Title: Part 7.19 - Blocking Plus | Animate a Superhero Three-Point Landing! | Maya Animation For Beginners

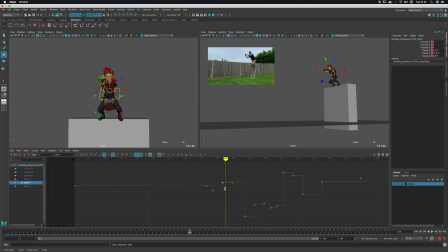So I think I just want to grab some of these curves, these keys, sorry, and just blend them a little bit so there isn't such a big difference in position over that short space of time, because otherwise it's just going to look like that chest is bouncing around quite unnaturally.
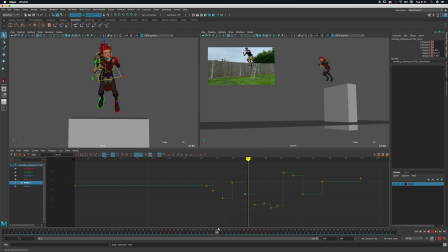So I just want to just unify them a bit, still get some change, but here's a good example of being able to use the graph to just tweak our motion
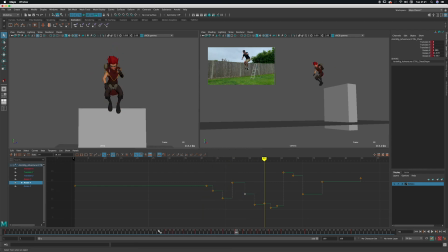under the hood, as it were. So I think that's going to work better and it's going to be less noticeable. Often if you do have these big changes, it can just take your eye away from it and it can feel unnatural.
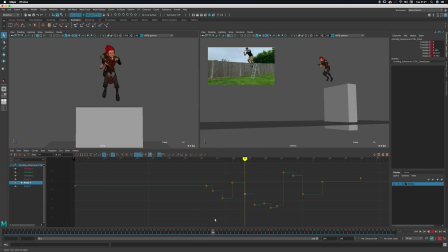So we're just trying to reduce that feeling. And let's just look at the hands now, just watching the path they take. And it just feels a bit linear, it's a bit of a straight line as it rises up.
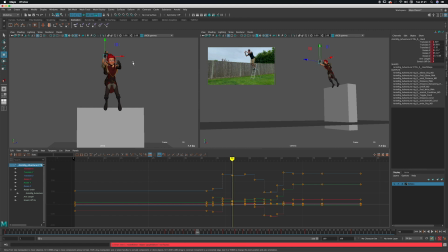So I think we do something similar to we did on the feet and just have those arms, have the path they travel, just come in as the arm swings forward. So we're looking for an arc from the front. As the arm launches up, it's just going to swing in and then swing back out again a little bit as it comes down.
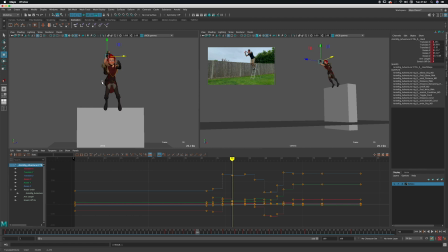So you get a bit of left to right to left motion rather than just straight up and down. So let's do the same on his left hand. So I'll just grab hold of that left IK and just again the same concept. We're just going to make it swing in a little as he throws it forward.
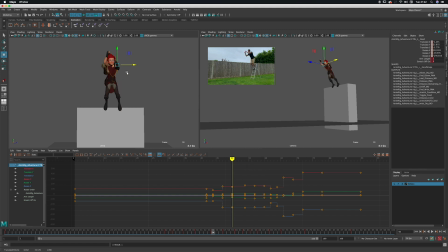So I'm just going to step through the keys and just keep tweaking that left and right and stepping backwards and forwards and just watching the path it takes. just to give it the smoother motion as we can.
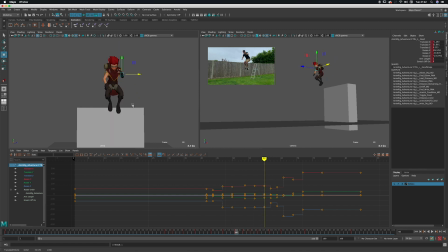So it's just going to be a subtle arc as it goes right to left to right during the action.
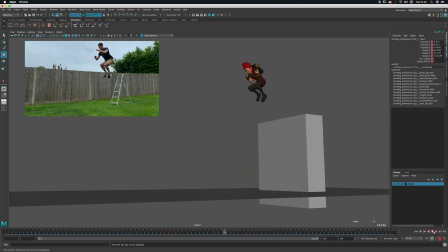Let's just check that in the camera view. Coolio. Okay, so pretty good. I think we are just about ready to now move into switching this to spline
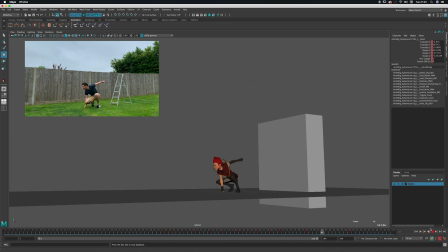and working on actually making this animate every frame. So let's do that. Let's call this blocking complete. Let's move on. See you in the next class. Cheers. Alright, great stuff. So now we have all our breakdown keys in there. We've got our original keyframes in there. I think we can call this blocking complete. Very well done for getting all those poses in there. So now blocking is complete. It means we're going to move into animation. So I won't say too much about it here, but join me in the next lesson where I'll tell you all about it.